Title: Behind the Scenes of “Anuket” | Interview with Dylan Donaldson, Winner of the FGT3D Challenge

I'm Dylan. I'm a 3D artist from the UK. At the moment, I'm freelance, mostly in the advertising and esports industry. But I'm looking to get some experience in the film industry because I think that might be where I belong.
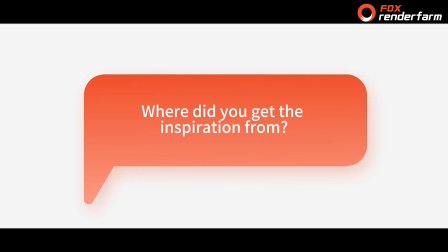I drew a lot of inspiration from the Dune movies and Wadi Rum, the desert it was shot in, and a load of other films. Yeah, I was just using that as reference. I think a lot of artists took inspiration from Dune, consciously or not. I've seen a lot of like deserty renders and ancient Middle Eastern culture as well for the architecture and stuff.
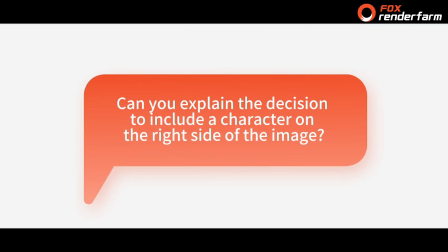Often the characters are like the focal point of a shot, right? Like you put them in focus in the light. But I decided to do kind of the opposite for this because I wanted it to feel like
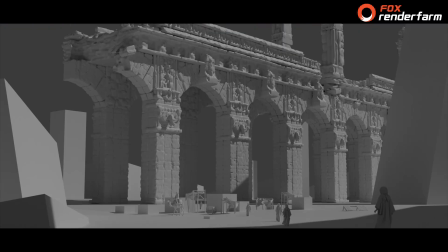91s
you are one of these wanderers or travelers
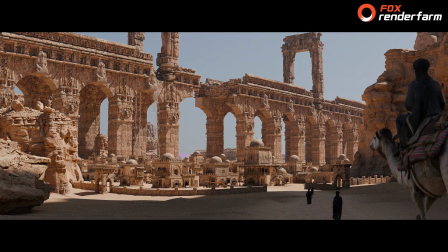95s
visiting this city, and so you're less interested in your fellow
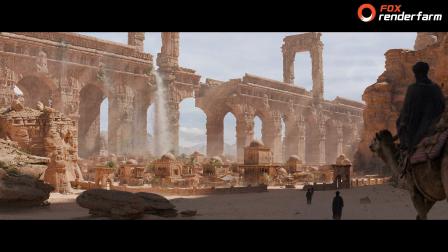101s
wanderers, and like you're focused on this amazing aqueduct in the city.
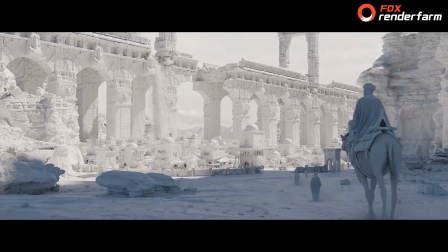107s
So I put that in the middle, in the light and everything, and the characters more like out of focus in the just kind of in the foreground. Actually, I showed this render to my dad, like an early preview, and with his very logical brain, he's like, "Who's shooting this? Like, is the camera attached to one of these camels or something?" And it got me really thinking, because it's like the camera shake as if it's handheld, but it's moving. The camera's moving more like a drone, and so it doesn't entirely make sense. But I tried having the camera more like on one of these camels and like moving slower, because at the moment it's moving pretty quick.
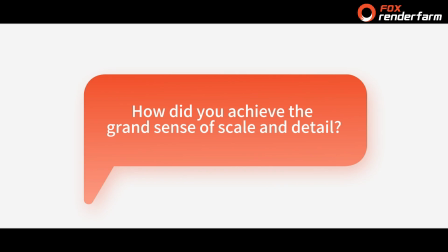The huge slow-moving waterfall helps sell the scale a lot,
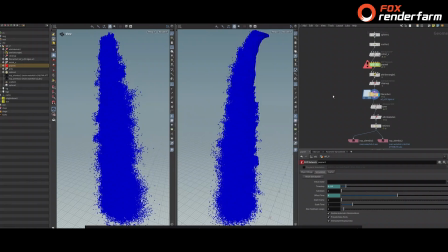175s
and also the haze I added to the background.
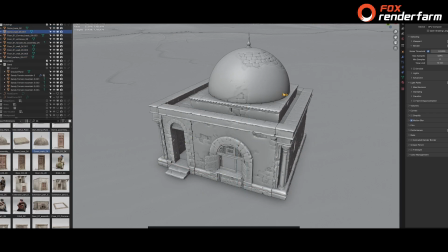178s
And as for the detail, a lot of it is just high poly models and scattering,
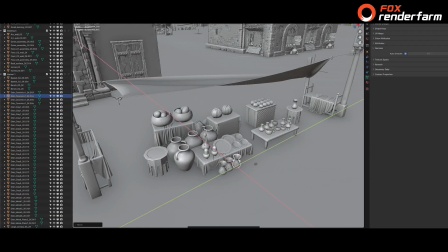186s
and just days and days of placing little details in there.
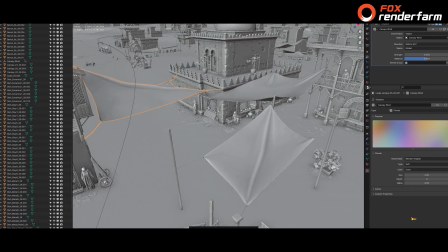191s
There's a few other like smaller techniques, like using
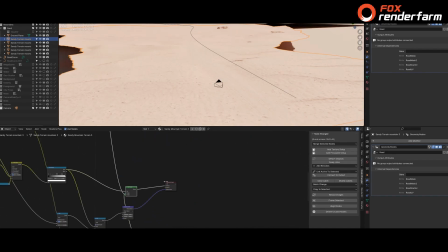198s
your albedo map as a bump map, as well as a normal map, to like add some little micro details.
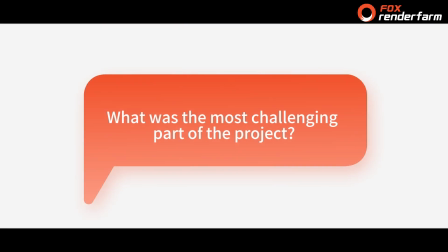For me, I think it was making the camel animation feel real.
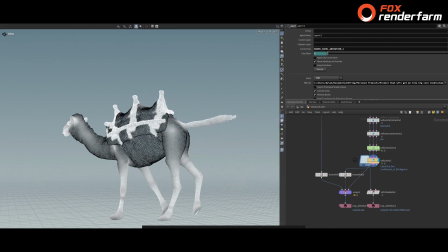218s
I think human and creature animation is one of or maybe the most difficult
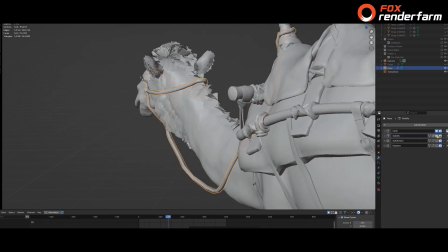227s
aspect of 3D, at least for me,
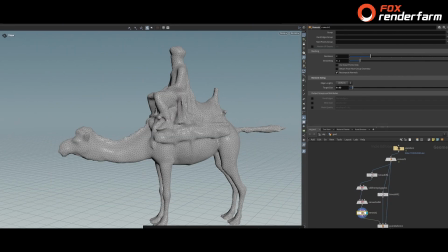229s
and it's probably something that would really benefit from going to animation school and learning anatomy and stuff like that.
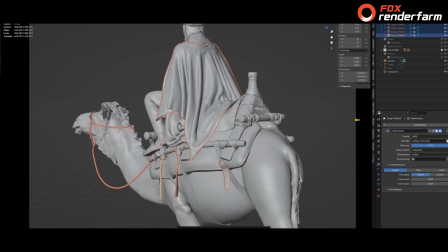237s
It doesn't interest me that much, but I was able to, I think, overcome it on this by I kind of traced a reference video of a camel,
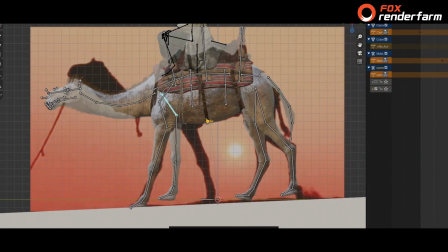250s
like frame by frame, and then ran a fat or muscle simulation on top in Houdini, which like gave it that weight.